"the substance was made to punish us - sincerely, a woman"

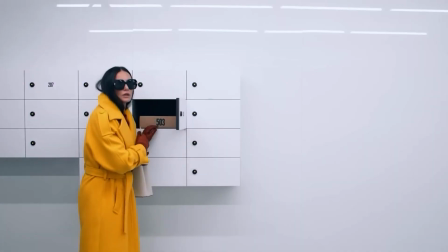The substance was horribly unforgettable and shines a glaring white light at the gross effects of society's indisputable rejection of aging women, making it feel impossible and violent for women to age. When I was 13, my mom told me to put on anti-aging eye cream.
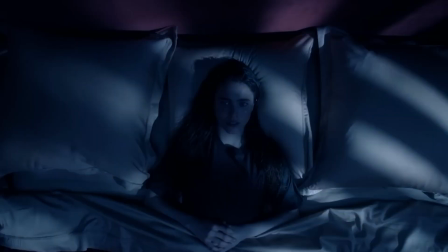Like me, women across the globe were taught to dread the inevitable increase in a number that we hold so tightly to our identities as we revolve around the sun: our age.
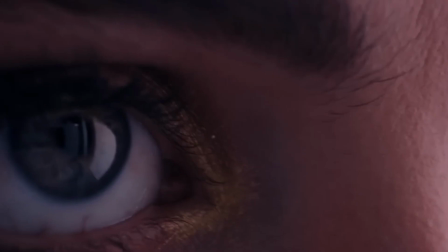The obvious feminist ideas in response to society are clear. The perceived and relational value of a woman declines as her age increases.
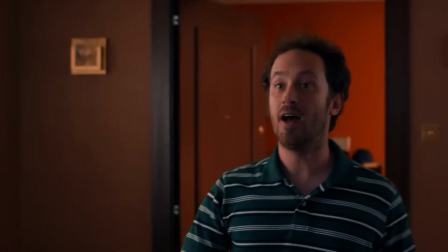You're treated better when you're young and sexy. You're given sexual attention, or the ability to sexualize you is gone once you've aged.
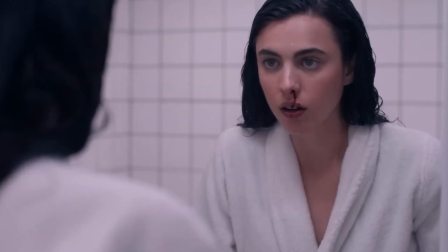Success, favor toward, and attention to aging women decline. There's a raging war inside every woman to be attractive.
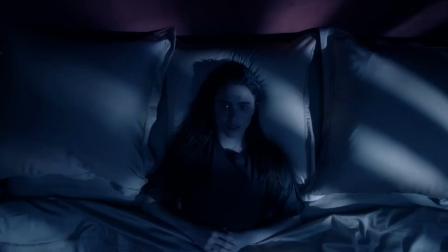And plastic surgery is coveted and normalized now because of you. It's done.
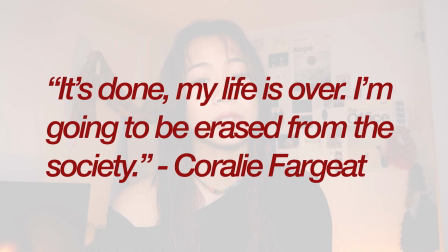My life is over. I'm going to be erased from society.
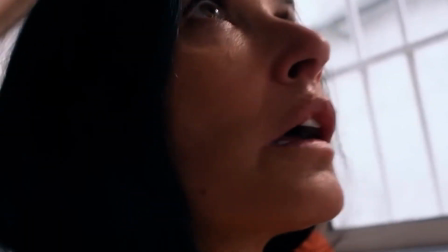Coralie Fargeat's newest horror, The Substance, explores the psyche of Demi Moore's Elisabeth Sparkle, an aging Hollywood starlet.
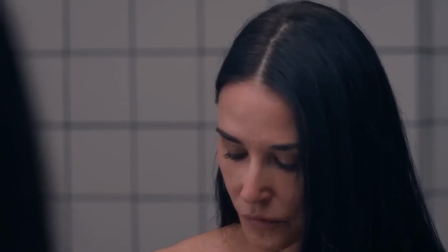On her way out of the limelight as an aging woman in society, Sparkle takes a black market drug to give birth to her younger self,
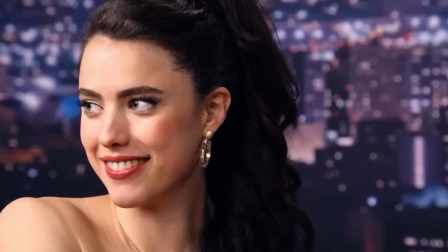Sue, played by Margaret Qualley, and the two continue the cycle of hatred towards oneself to a gruesome end.
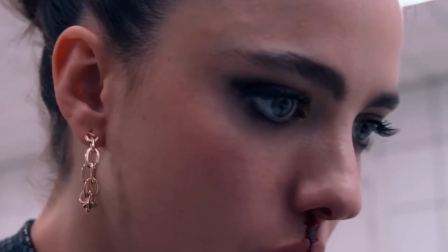This movie reminded me of Carrie, The Shining, and Black Swan. The Substance's branding reminds me of Spoiled Child in more ways than one. I also don't want to go into the shrimp scene that everyone's been obsessed with because I think it's seriously
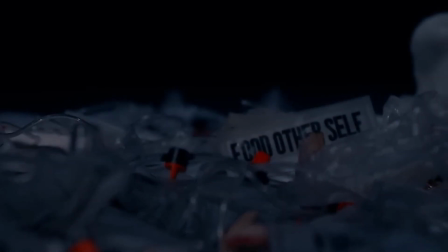minor compared to the rest of the film. I can go into these points in another video,
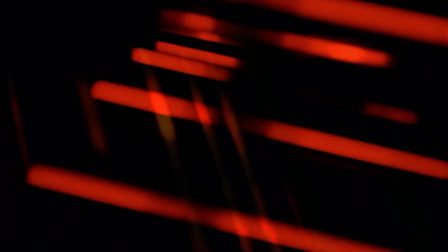but I'd like to focus on what The Substance ambitiously communicates to us in its form.
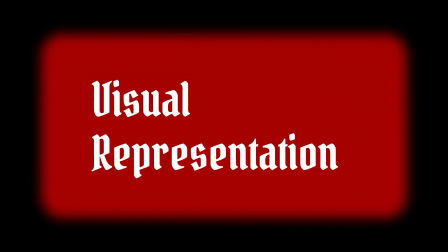Form is the overall system of relationships between the elements of the film, including its narrative structure, sound, performance, and visual elements. The Substance visually represents the psychological torment Elisabeth experiences with physical elements.
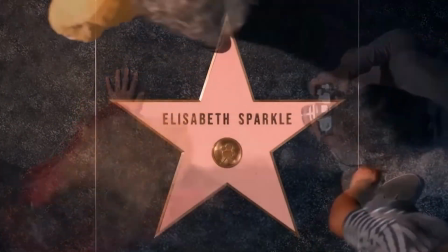We're able to understand quite quickly that the Hollywood star of Elisabeth's name is the physical embodiment of an aging starlet.
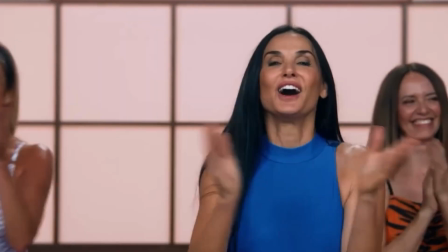Having Elisabeth host a workout segment on TV to also allude to the fact that audiences such as we participate in this torment in its format.
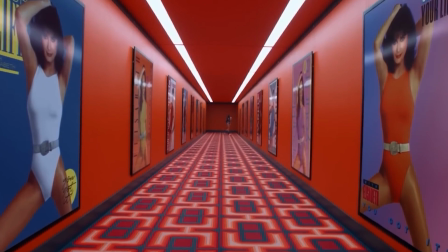She passes by posters of her younger self over the years every day and has her most recent self framed largely in her home.
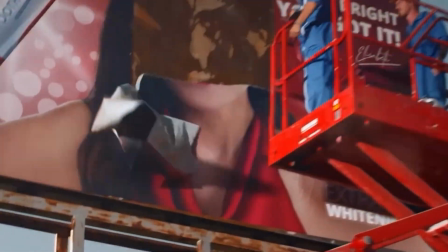When her billboard is torn down and replaced with Sue, her younger self, she is forced to look at Sue outside of her living room, so satirically, so largely and loudly.
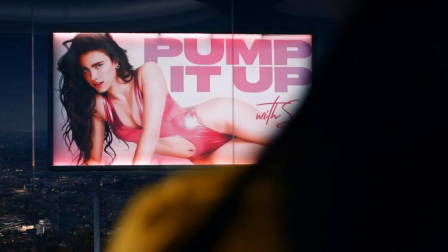These physical manifestations of herself looking at herself from afar or through a
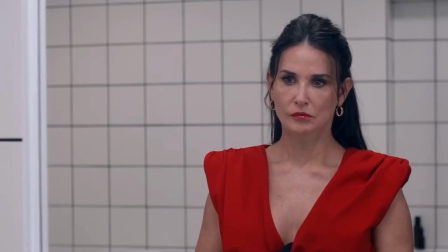screen metaphorically represents Elisabeth and Sue's obsession over her perception,
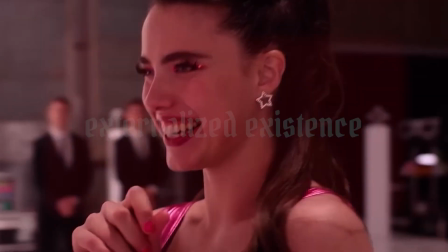her outward appearance in the world and with herself, unattached from herself, something to maintain and protect. It's relatable. The only way she knows or acknowledges her existence is through the mirror or photographs.
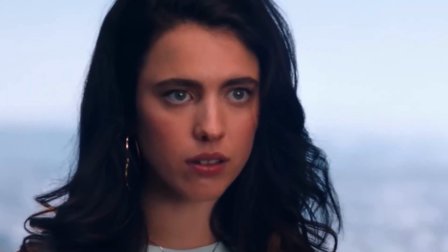The way she understands her worth and value or desirability is through the validation or love from the people around her that communicate that to her externally.
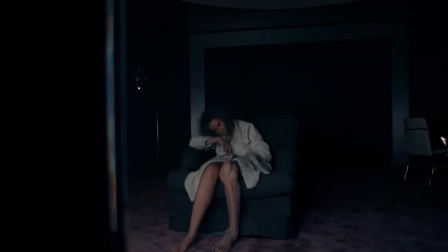And while she disappears for 7 days at a time, we learn that she doesn't have anybody left or looking for her,
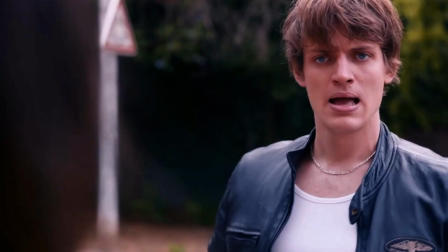which leaves the unfortunate few she relies on to provide her that affection: the audience, the network, people, and her fans.
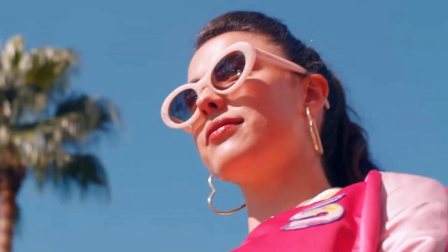I think this leads into her denial that Sue and her are one.
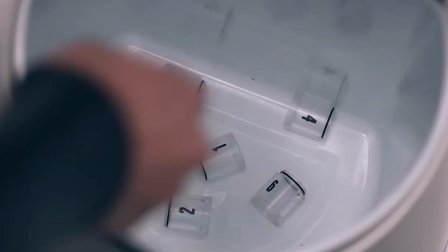When Sue borrows more spinal fluid to continue being Sue for another hour, it causes Elisabeth's finger to decay.
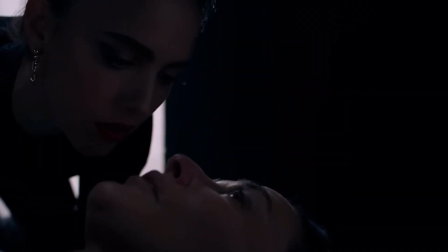She dehumanizes and villainizes Sue as her and she, furiously phoning the Substance people to see if she can reverse it,
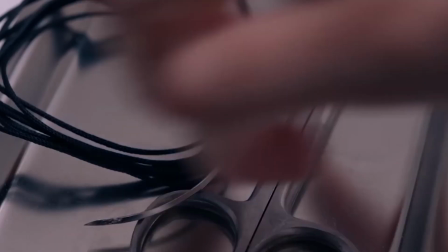again masterfully mimicking the urgency and importance aging women place on signs of aging,
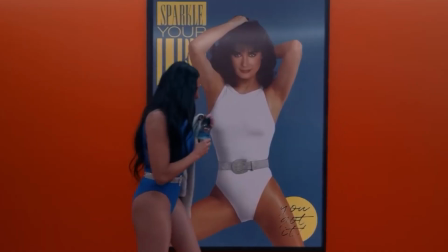looking for a solution to reverse them or delay them.
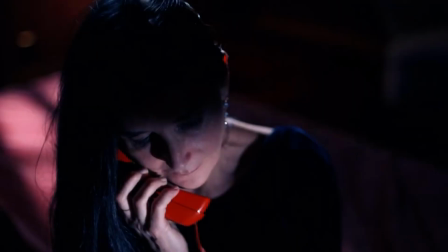The person behind the Substance offers Elisabeth to kill the switch and stop the experience, and she declines when she realizes she will be fully alone as Elisabeth. This is when we are communicated the true fear of her character, her aloneness, reminded that they are one. Elisabeth doesn't have a solution better than to look forward to living fully as Sue and spend her days alone as Elisabeth.
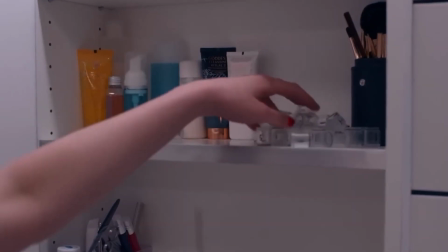She doesn't accept that they are one, nor can she fathom it. Over the switches, we see the two women grow increasingly enraged and disgusted by one another,
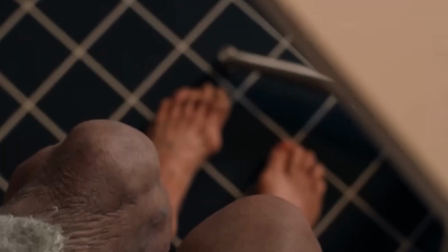hiding and cleaning up after the other, refusing to reconcile their similarities in destructive, self-loathing, impulsive behavior.